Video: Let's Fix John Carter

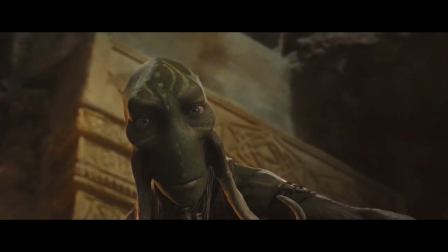[4:13]
The warrior then orders a female named Sola to give him the magic language water, and the warrior introduces himself as Tars Tarkas of Thark.
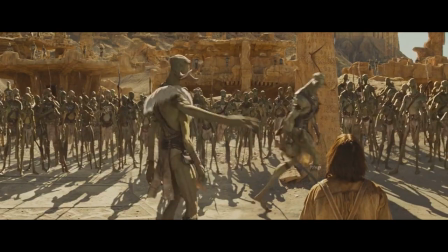[4:22]
Tars then parades Jon through the streets, and the Tharks are just as interested in Jon as he is in them.
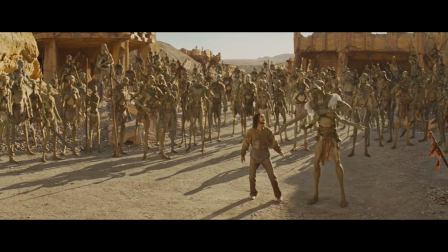[4:28]
He isn't so much a prisoner as he is an entertaining oddity.
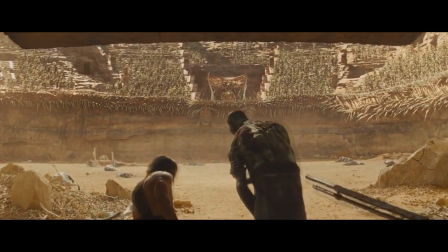[4:32]
They then enter a huge amphitheater, arriving just as Deja is having an audience with the Tharks' chief, Tal Hajis.
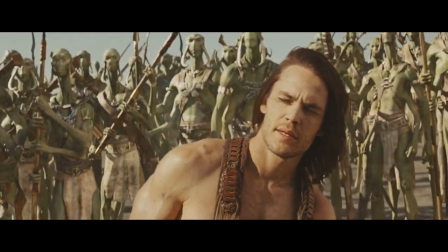[4:39]
She describes some of the crimes the warlord Sab Than has committed against both of their people.
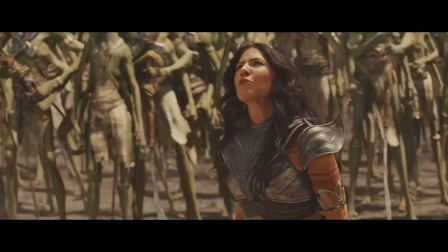[4:43]
She says that they could make strong allies and bring peace to Mars, a sentiment near and dear to John's heart.
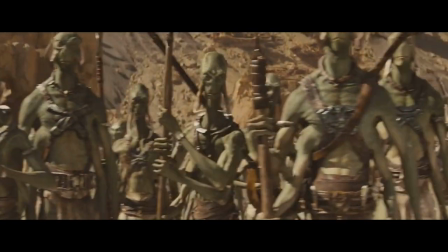[4:49]
For a moment, the Tharks actually consider her offer of friendship. But an impatient Thark casually slaps her for his amusement and everybody laughs.
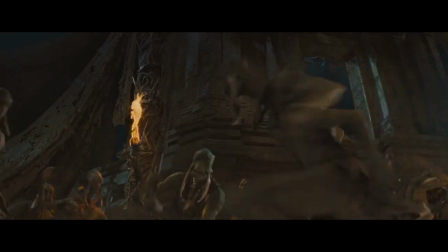[4:56]
But John's not laughing when he breaks his chains and leaps at the Thark, killing him with one blow.
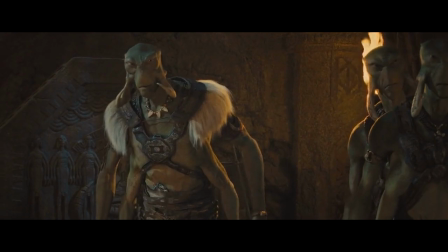[5:05]
But instead of everyone attacking Jon, they're in awe of his strength. Tars immediately steps up and points out that he was the one who captured such a powerful warrior.
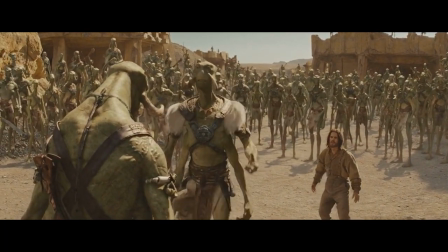[5:14]
We get the idea that Jon being recognized by Tars is some kind of power play against Tal Hajjus,
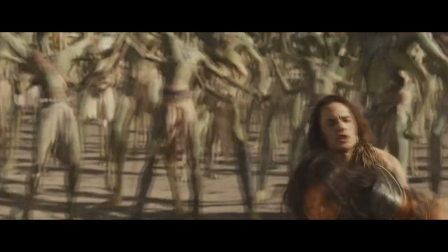[5:19]
and because Deja was the dead Thark's prisoner, she's now Jon's responsibility. And Sola is told to look after them both.
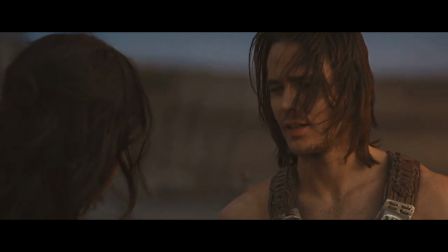[5:26]
Deja later asks where Jon is from, and when he tells her that he's from Earth, she tells him about the therns and that they were said to travel between worlds.
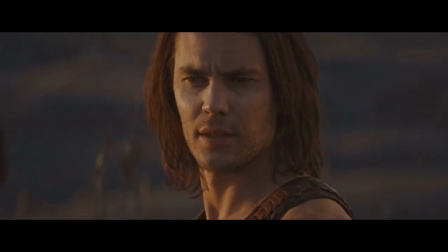[5:35]
In this version, Deja isn't running away from marriage. She's searching for the therns' sanctuary to learn about the ninth ray.
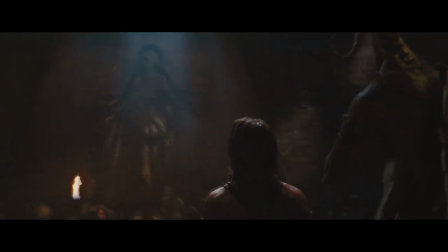[5:42]
And the airship battle with Sab Than trying to stop her. Like in the original, they go to the temple and they learn about the sanctuary on the river Is.
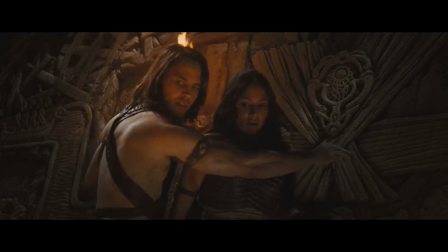[5:50]
And, just like in the original, they get caught.
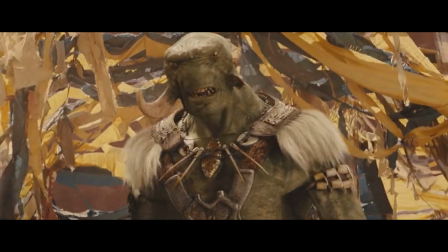[5:55]
But instead of Tars letting them escape, Tal Hajus sentences all three of them to die in the arena, something that TARS is not at all happy about.
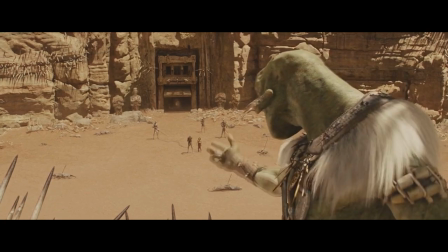[6:04]
But Tau Hadjus is happy to knock him down a peg.
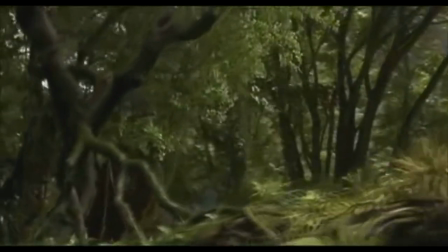[6:06]
The fight in the arena pretty much plays out like it did in the released movie, except that there's only one white ape and it's 10 feet tall, not 20.
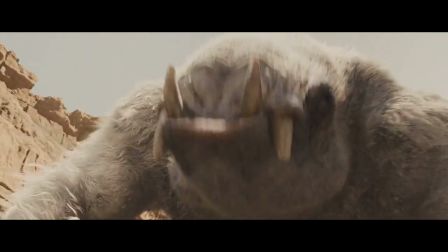[6:14]
Toning the scale down a little makes the danger feel a bit more realistic and not so cartoony.
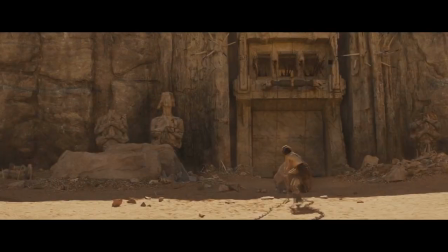[6:19]
When John finally kills the ape, it
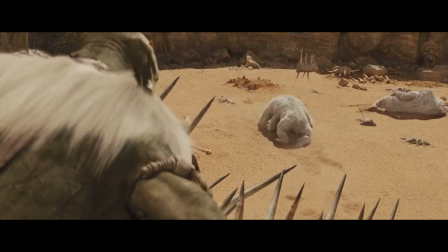[6:27]
falls on one of the arena doors, providing a way for them to escape.
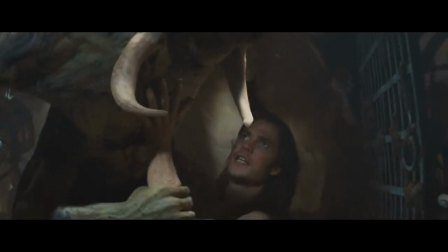[6:30]
But Solo was injured in the fight and can't go on, so John goes back to get her, and they all escape through the tunnels under the arena.
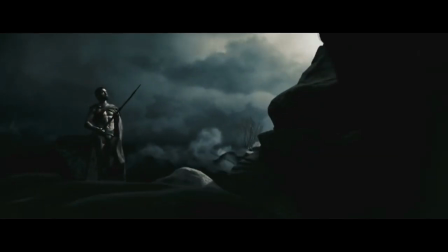[6:37]
Now we cut away to Sab Than. He goes to his Thurn temple and prays to a Thurn named Matai Shang.
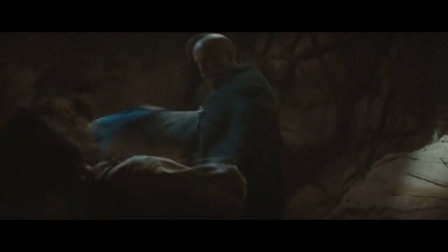[6:43]
Back in the cave, when Jon shoots the first Thurn, it was back in the shadows and we don't really see what he shot.
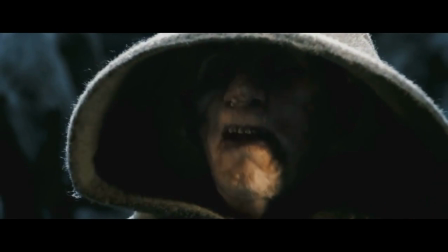[6:49]
Same goes here. All we see is a dark-robed figure with a creepy voice.
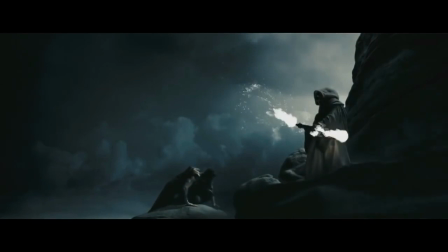[6:53]
Sab Than reports that Dejah Thoris was killed by the Tharks and that they have nothing to worry about.
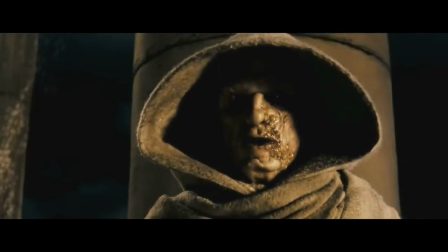[6:58]
Matai Shang says that he better hope she's dead because if anyone else finds out about the Ninth Ray, they are going to kill the shit out of him.
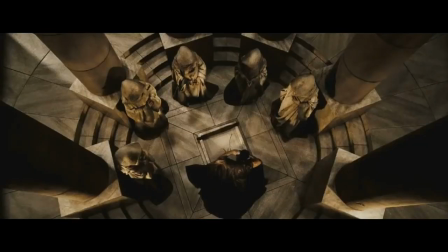[7:05]
We see here that the Therns like to stay in the background and manipulate things from behind the scenes.
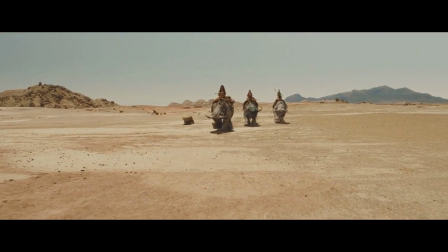[7:10]
We then cut back to our trio on their long journey to the Is. In this version, they all want to go there.
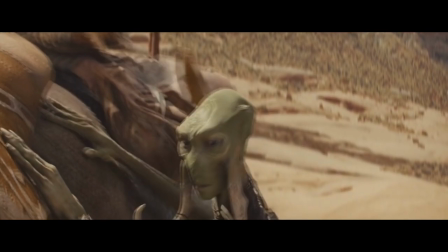[7:16]
Jon, because he needs answers about what happened to him. Sola, because she feels that she's failed Tars Tarkas.
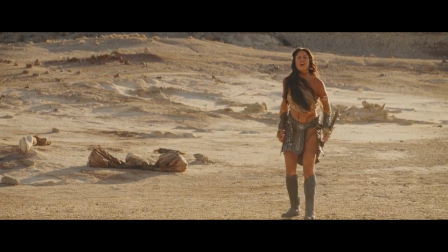[7:23]
And Deja wants to go there not because she's a spoiled princess running away from marriage, but a grown-up actively trying to save her people.
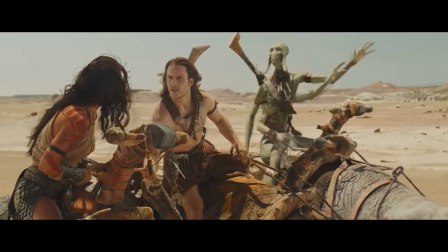[7:30]
The scene in the released film, when they fight about going to Helium and not the sanctuary, felt contrived, and the confrontation felt forced as a result.
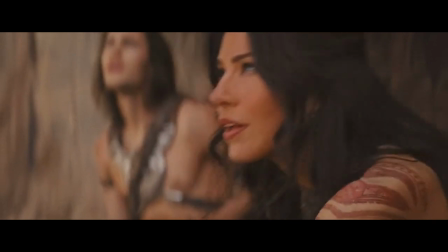[7:38]
With the characters working toward the same goal, they have a chance to bond a little, and the audience can get to know them better.
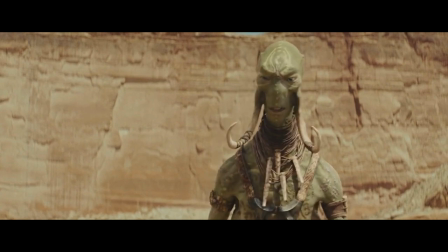[7:45]
This includes a scene where Sola reveals that Tars Tarkas is her father.
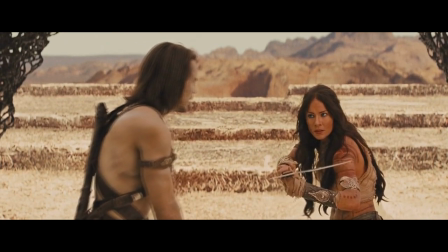[7:49]
By the time they reach the Thurn Temple, we see that John and Deja have bonded because they have a common enemy and a common goal,
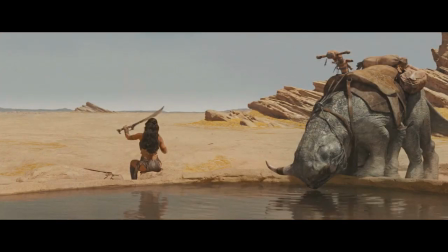[7:56]
not because they caught each other sneaking peeks like nine-year-olds.
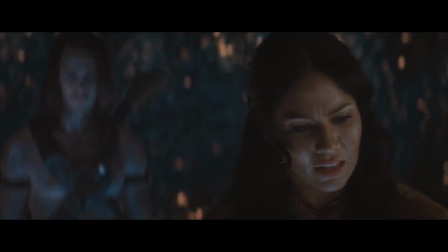[8:00]
They go into the Thern Temple, deep in Warhoon territory, and find out about the Ninth Ray and how the medallion transported John to Mars.
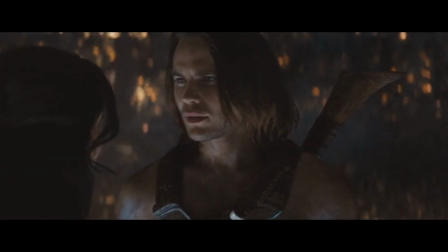[8:24]
But now that John knows how to get home, he has to decide whether he wants to or not.
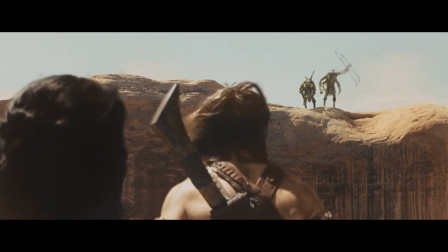[8:29]
But that decision gets put on hold because the Warhoons have found them trespassing in their temple, and they are pissed.
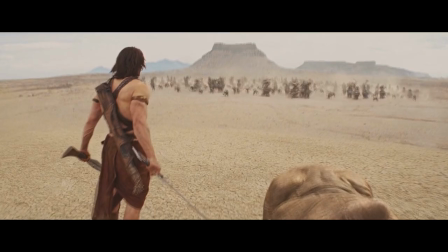[8:36]
John sends Deja away with Sola as he stays to give them a chance to escape. John fights a gruesome and bloody battle with the Warhoons.
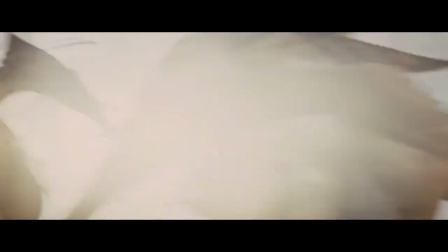[8:44]
and that's all that happens. The Warhoon battle scene in the released film was a mess.
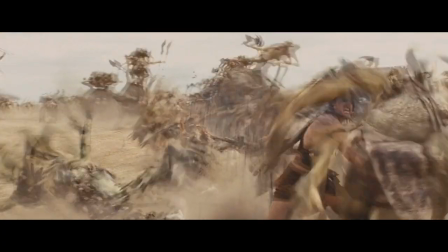[8:51]
On one hand, the fate of John's family is revealed, but it's difficult to digest with such a large action sequence going on.
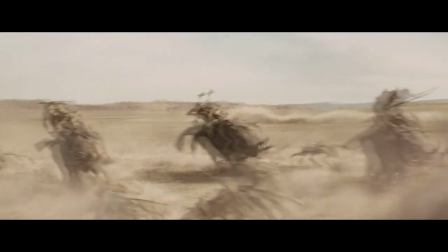[8:58]
And on the other, getting all that plot information takes away from the visceral thrill of the fight.
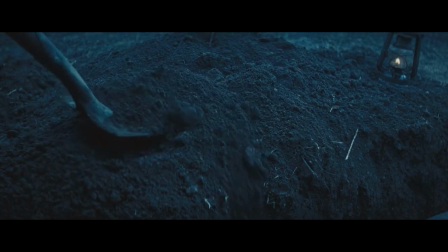[9:03]
Trying to do both at once managed to take away the impact of both.
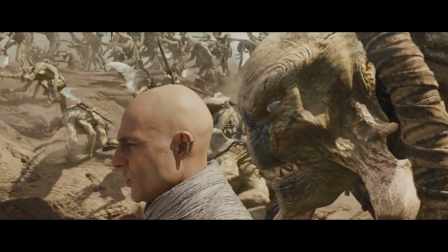[9:07]
In addition, Mattai Shang's motivation for sending the Warhoons after them in the original movie was convoluted at best.
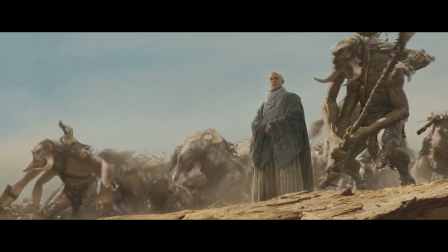[9:14]
In this version, Matai Shang is just cleaning up Sab Than's mistake, trying to eliminate anyone else who knows about the Ninth Ray.
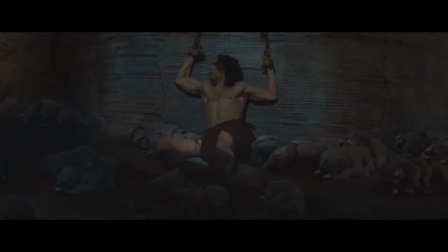[9:22]
The fight ends with John escaping the Warhoons, only to get captured by the Zodangans, not the Heliumites.
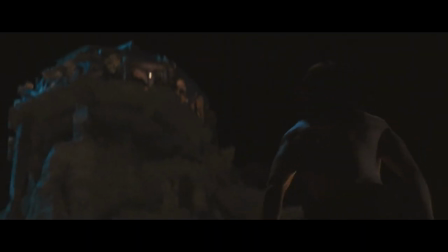[9:28]
John uses his super strength to break out of his cell, and while looking for a way off the ship, he overhears Sab Than talking to Matai Shang.
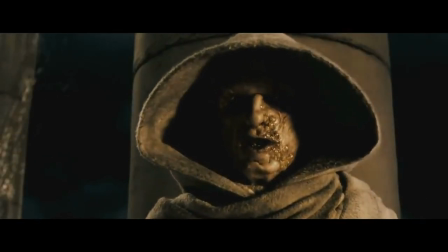[9:37]
Shang is angry that Sola and Deja have been rescued by Helium, and now there's no telling who Deja has told about the Ninth Ray.
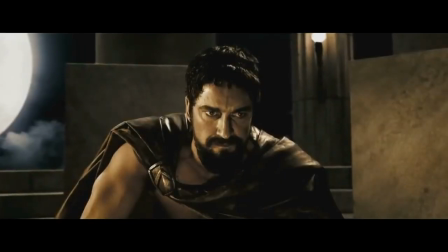[9:44]
Matai Shang does damage control and tells Sab Than that he will offer a truce in the form of a wedding.
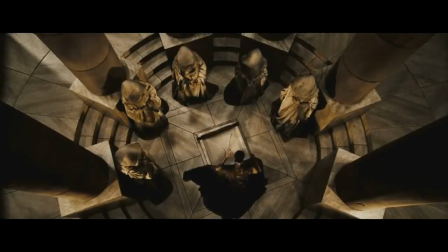[9:50]
Once Odanga has the entire royal family of Helium in their city, they can kill all of them in one attack.
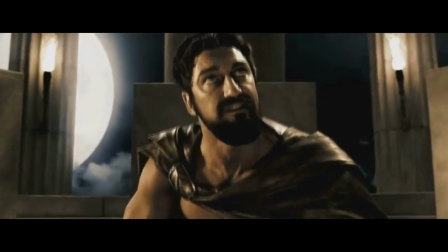[9:56]
Then Sab Than asks why they picked up John.
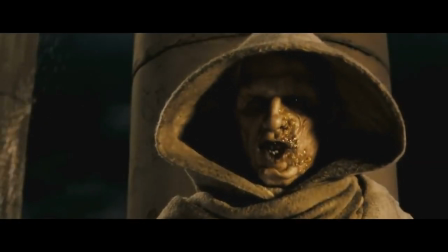[9:59]
Matai Shang tells him that the Earthman has found something of his, implying the Medallion, and he wants to know where it is.
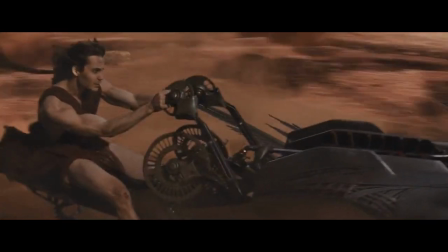[10:06]
John eventually escapes using one of the flyers.
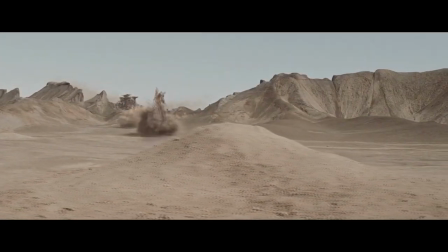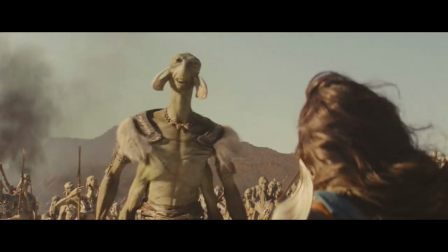[10:15]
He flies to Thark and meets with Tars, who is now the Jeddak, having challenged and killed Tal Hajus.
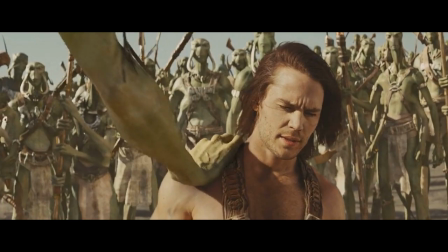[10:20]
Tars asks about Sola, and John tells him about her rescue by helium and the danger she's in from Zodanga.
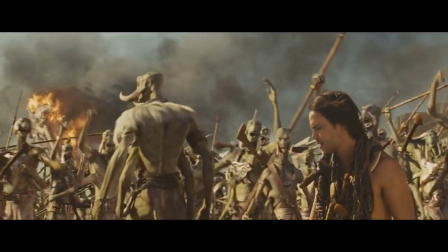[10:27]
Grateful to John and fearful for his daughter, Tars rallies all of the tribes of Thark together with the promise of looting Zodanga and saving the Heliumites.
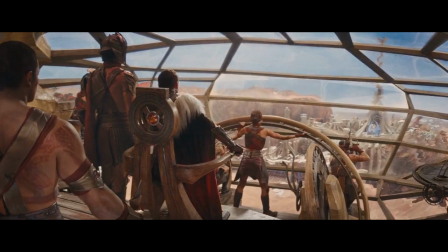[10:37]
Meanwhile, Sab-Than arrives in Helium and proposes marriage to Deja.
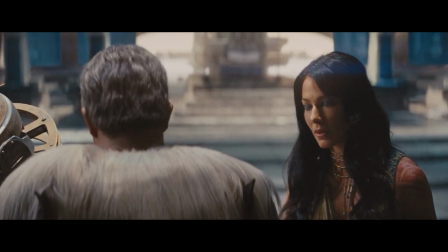[10:41]
At first, her father, Tardos Mors, rejects the idea, saying that he'll never let his daughter marry a savage like Sab-Than.
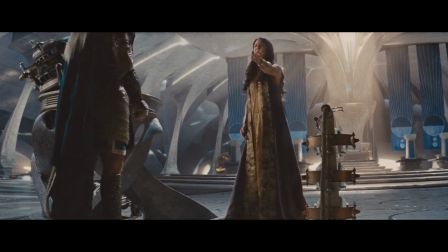[10:48]
But it's Deja that says enough good people have died in their feud, implying John's sacrifice.
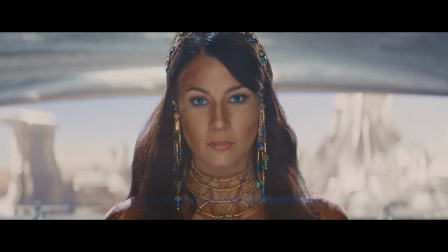[10:54]
And if this is what it takes to make peace for their people, then so be it. Hollywood, I understand you want to have a strong female character, and that's great.
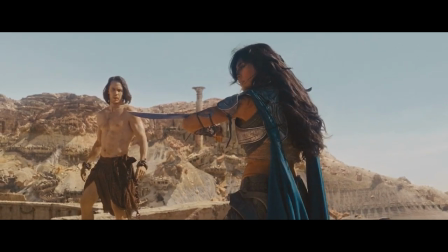[11:03]
But instead of giving Deja a throwaway line about how John should fight behind her,
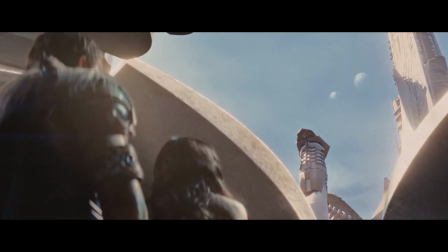[11:08]
instead, show her making a real sacrifice that she selflessly makes, knowing what it'll cost her.
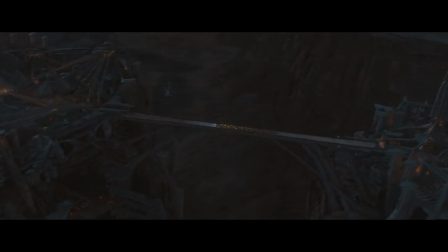[11:14]
That's how you make a strong character, female or not. So, the royal family of Helium has no choice but to agree to the marriage, and they head for Zodanga. The wedding scene plays out pretty much the same, with John crashing the party to warn everybody of Zodanga's ambush.
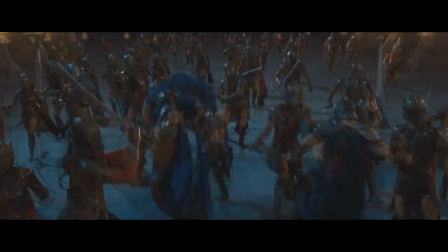[11:30]
The Zodangans attack and the Heliumites take heavy losses, but the Tharks arrive and provide much-needed reinforcements.
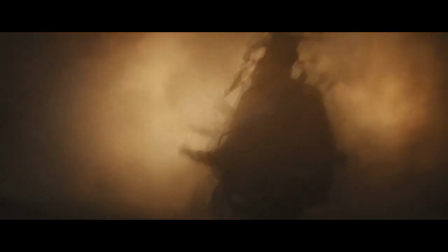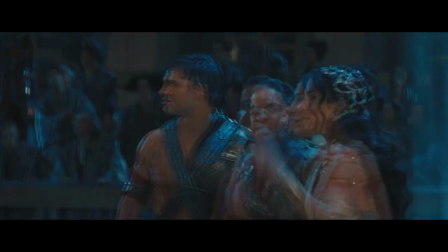[11:44]
Sabthan takes Dejah hostage in the confusion and tries to escape.
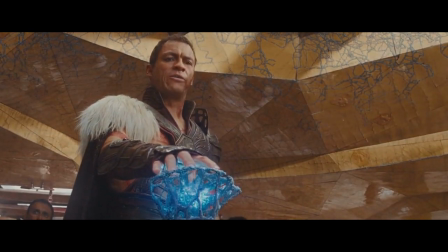[11:48]
With Jon in hot pursuit, Sabthan calls out to Matai Shang, but Shang abandons him for his failure.
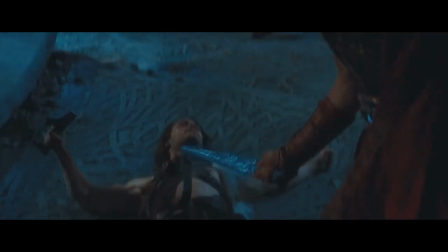[11:55]
Jon catches up and they have an intense, bloody duel, with Jon narrowly killing Sabthan.
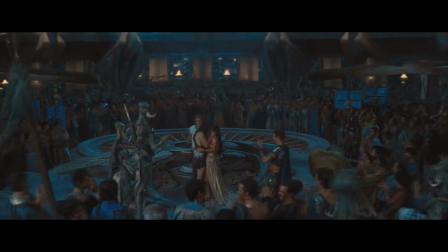[12:02]
Afterward, we have an Episode I-style unity celebration with the Tharks and Helium now officially allies, and John and Deja get together.
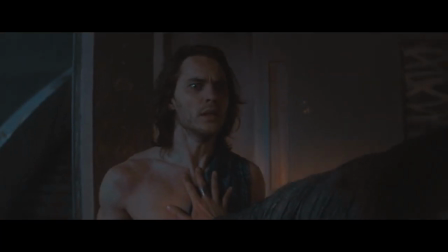[12:11]
Later that night, John wakes up and catches Matai Shang trying to take back the medallion, and John gets sent back to Earth.
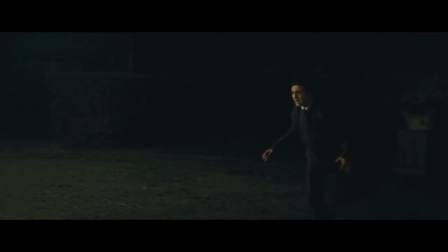[12:18]
And from there, the rest of the movie plays out just like the released version.
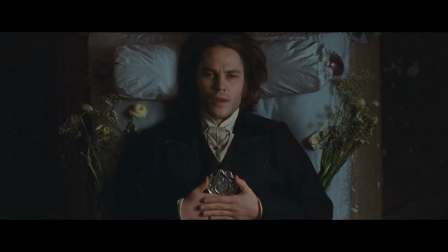[12:21]
Edgar goes to the crypt, John kills the Thirnd, and then uses the medallion to go back to his beloved Red Planet.